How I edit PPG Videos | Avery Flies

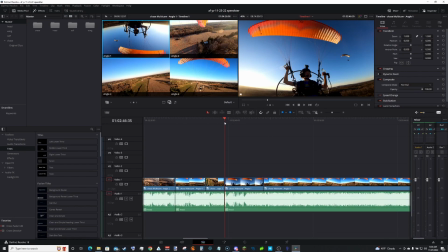You see now I'm down in the 2-minute range instead of where this was, somewhere in the 8-minute range. Okay, said what I wanted to say, had Bobby in the shot.
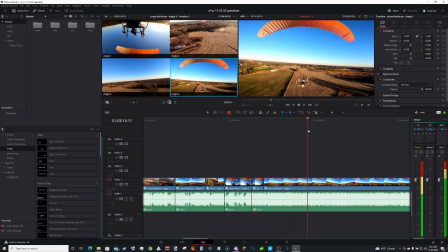Let's fast forward until we clear this field.
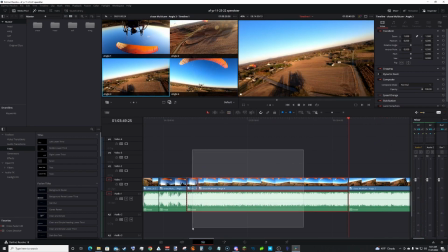Hey, there's Austin. So that's over a minute and a half snipped down now.
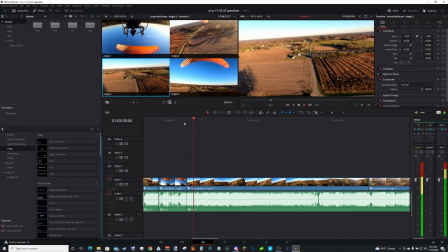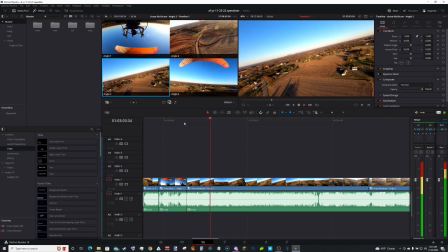Just me keeping an eye on Brian. Yep, I'm gonna break it there.
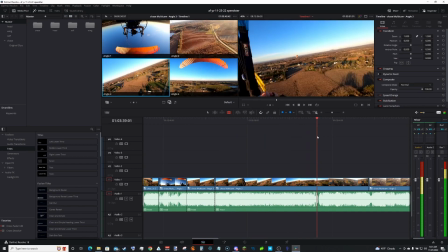Scrub through it a little more.
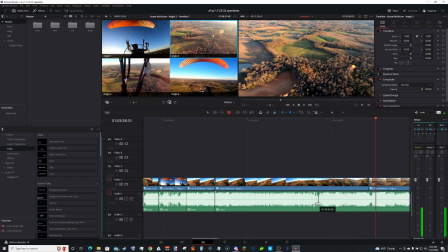And it looks like this break here where there's no audio is a camera cut. Yep, so that's where I stopped and then restarted later on. So I actually want to go, if I break here, I would want a different angle so it's not so sudden.
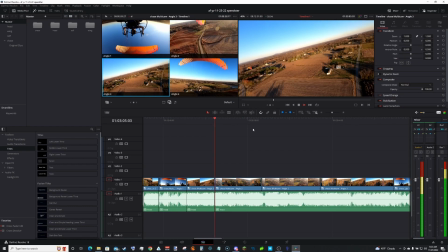So we're watching here looking to the left and then boom, snap to the right. Looks very jarring.
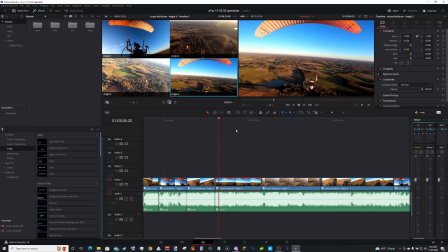So I would right click on this and switch to say angle 4. So when you go through the cut, it's a camera angle cut, not a time cut.
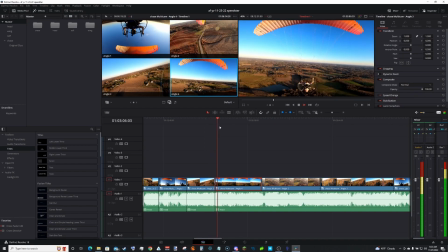Makes a little more sense.
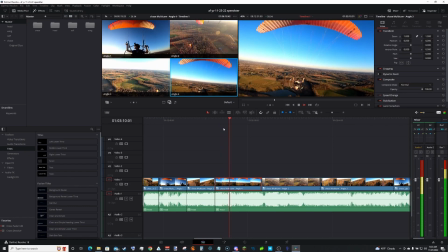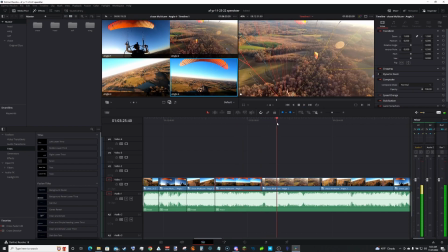Nothing really interesting happens right there though, so we're going to skip all of that. There's Brian flying.
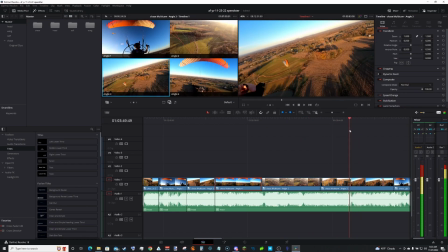There's Bobby. Ooh, this is the part where I race Bobby.
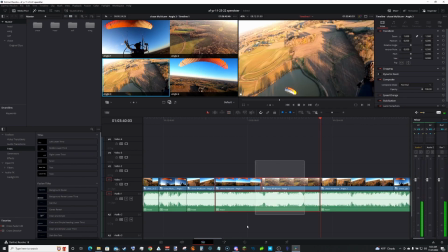I think I'll add that in. So all of this is gone. We just keep snipping down.
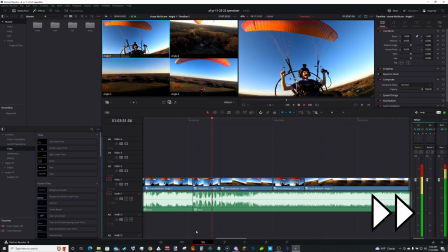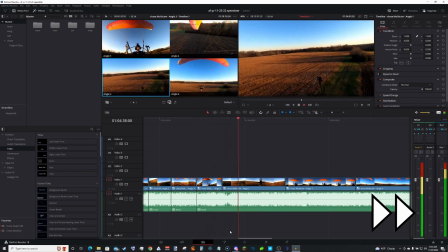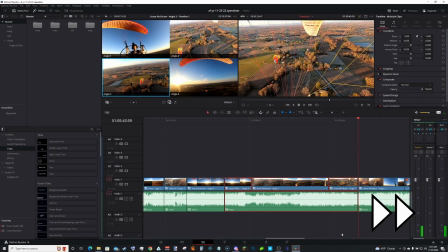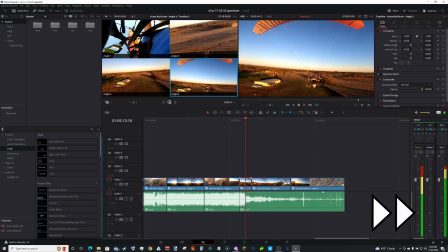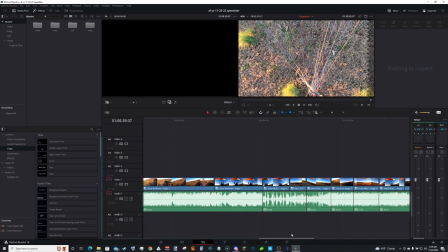So here we are, all cut down. You see each of these vertical breaks in the audio line is a cut.
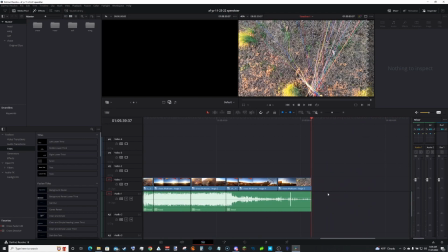So now instead of being almost 20 minutes long, we're down to just over 5, which still leaves room for
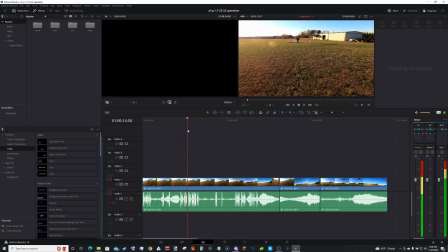other people's takeoffs and landing.
Keep those legs moving. Make sure you pull back, run ready.
So you don't need to hear me tell Brian how to take off.
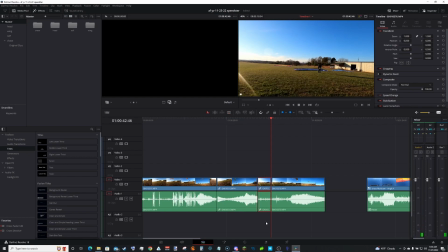Just clipping down, extra fluff, get it all down nice and short.
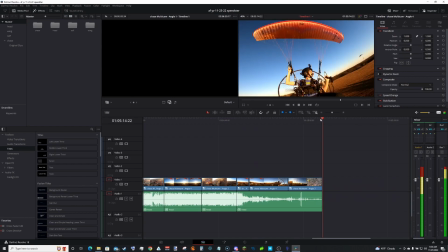So this is, yep, just over 5 minutes, which is great for a half-hour flight.
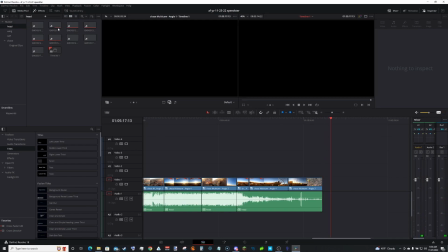Now we're going to go and add from the head section the second part of this video,
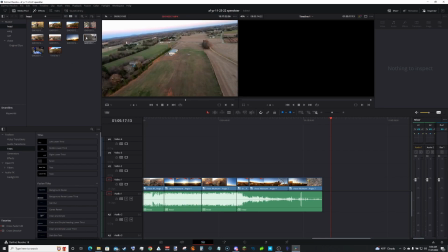which is basically me flying a speedster.
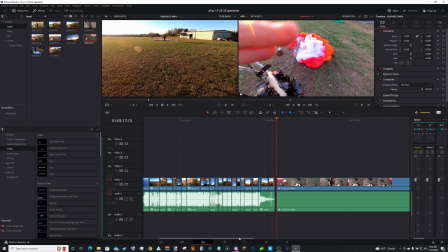Now, this one I'm not going to cut down quite as much because, in my mind, that's the most interesting thing I did today.
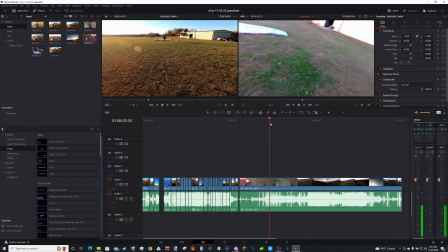But you'll see me disconnecting my speed bar off of my motor because I'm obviously not going to be flying speed bar on this thing.
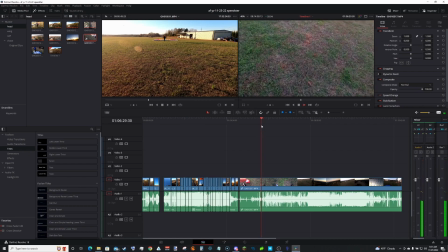But it looks like I am walking towards it here. Yes. So we're going to start the video there.